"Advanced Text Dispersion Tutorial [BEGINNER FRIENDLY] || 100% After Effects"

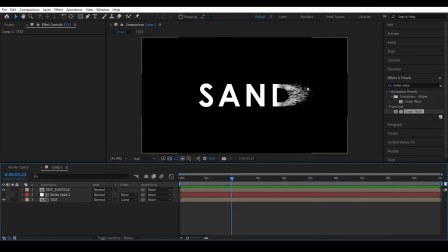(4:09)
This is because at some areas, sand would be more dense, and at other areas, it would be less dense. Simply putting it, I'm talking about randomness here. Usually, in any particle system, I repeat, in any particle system, there would be a randomness option. But hey, we are in CC particle system. Don't expect all these things.
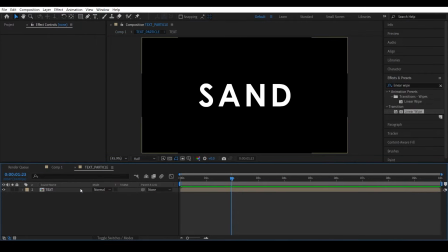(4:27)
So to create the randomness, we can head into the text particle precomp and create a new solid and add a fractal noise effect to it.
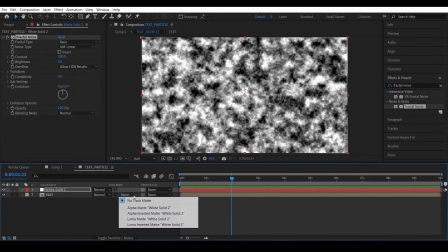(4:35)
Increase the contrast to maybe like 200 and use this as a luma mat. This gives some nice variation to the text shape.
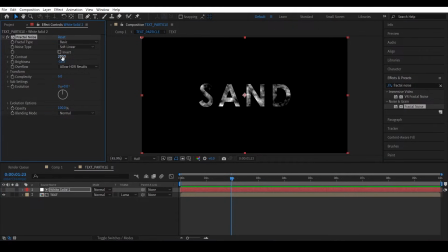(4:43)
Maybe we can decrease the brightness a bit and increase the contrast to say 300. Okay, that looks okay. So now check this out. This gives some nice variation to the particle system as the particles are getting emitted based on the alpha map.
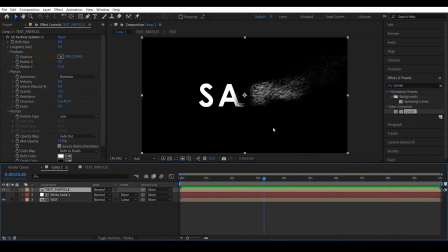(4:58)
Nice. So this fixes one problem. Now if we observe here, all particles are moving in the same path as if they were in some military battalion. Well, this is because there's no randomness in the force affecting them. And please don't waste your time by checking for any option here.
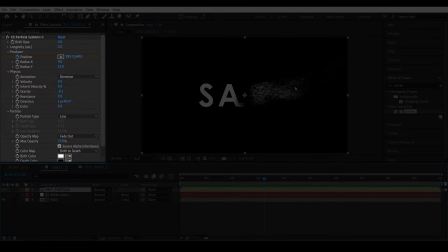(5:12)
Remember, this is CC particle system, man. So what we can do is we can add a wiggle expression to the direction.
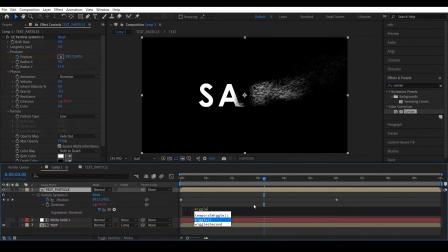(5:18)
So I'll click the direction and write wiggle, say 10, comma 20. So what this means is 10 times each second, change the direction by a value of 20. So we gave it a value of 90 here. So this expression gives a value between 70 and 110.
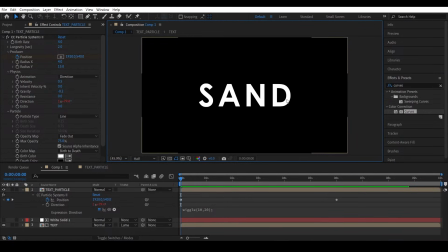(5:38)
110 degrees means particles go in a downward direction, which I don't want. So change the value to 70. So this gives a value between 50 and 90. So let's check this out. There you go. This adds some nice randomness to the direction of the particles. Looks good.
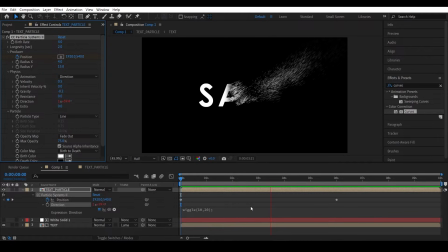(5:54)
Now let's talk about the real world scenario one more time. If some force is causing the sand particles to fly away, not all particles fly away easily. Some of them just stick to the shape and lag behind. To understand this better, imagine yourself blowing an object with a dust blower.
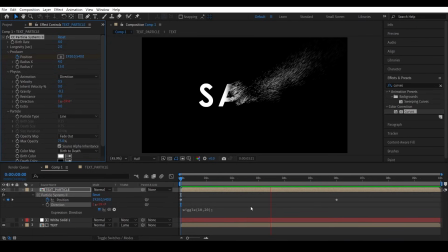(6:12)
God, kids these days. Even if you blow the dust off, it won't become completely clean in the first try itself. There will be always some dust left behind. So that requires more force to completely clean it. It's physics. Now should I say chemistry?
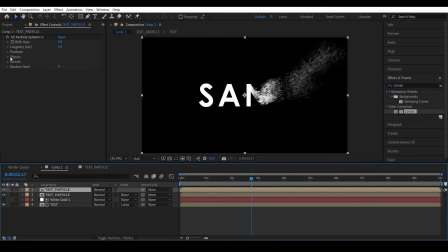(6:25)
To simulate that behavior, just duplicate the particle system and decrease the velocity all the way down to maybe like 0.1, and also decrease the gravity like minus 0.05. So let's check this out. There you go. This will add some particles which lag behind. Let me isolate it to show you better.
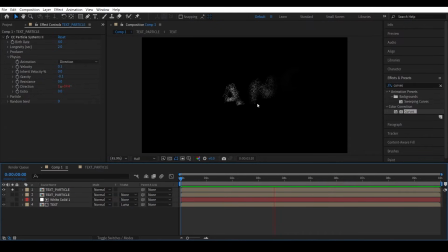(6:44)
So this adds another particle system where things are a little slow. So combining them together, we get this nice variation where some particles fly off easily and some particles not so easy. So now what? Okay, unless your system's a potato, it can definitely handle a few more particles.
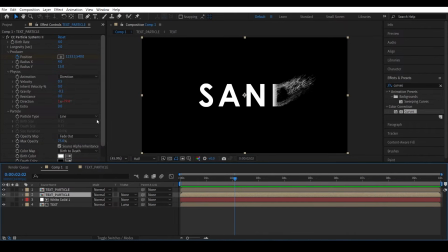(6:59)
So increase the particle count. But before doing that, decrease the opacity to say like 25. Always prefer this way. Now increase the birth rate to 25 maybe. There you go, this looks a lot better. Maybe we can decrease the opacity even more.
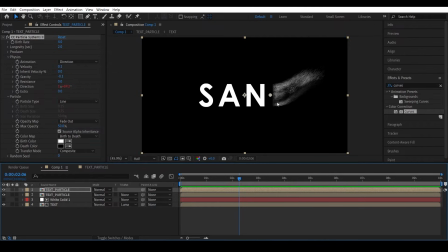(7:18)
Nice. So now what about the gaps here? No particles are getting generated from here, but still the text is disappearing for some reason. That's very interesting, but I don't like it. To fix that, head into the text particle pre-comp and copy the text with the fractal noise.
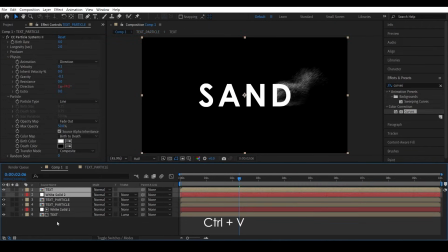(7:34)
Ctrl-C and paste it in the main comp. Ctrl-V. Let me isolate this and change this to Luma inverted mat this time.
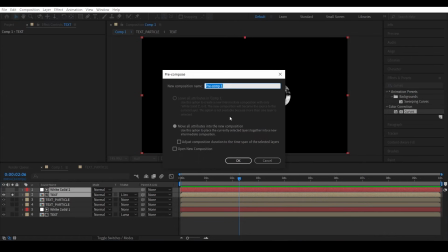(7:41)
And pre-compose them both together. Name it text underscore particle 3.
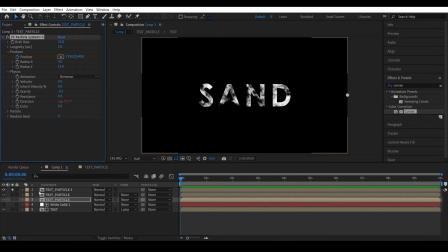(7:47)
So go to the first frame, copy the first particle system and paste it in this layer. So let's check this out. There you go. This is emitting particles from the remaining area. Let's make these particles less denser compared to the previous particle system. To do that, decrease the particle count first. Let's say 10.
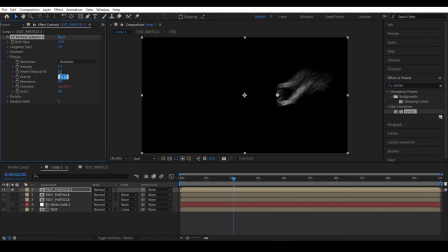(8:05)
And also increase the velocity and increase the gravity, as less denser areas are more easily affected by the force. There you go. These particles are going fast compared to the previous particles.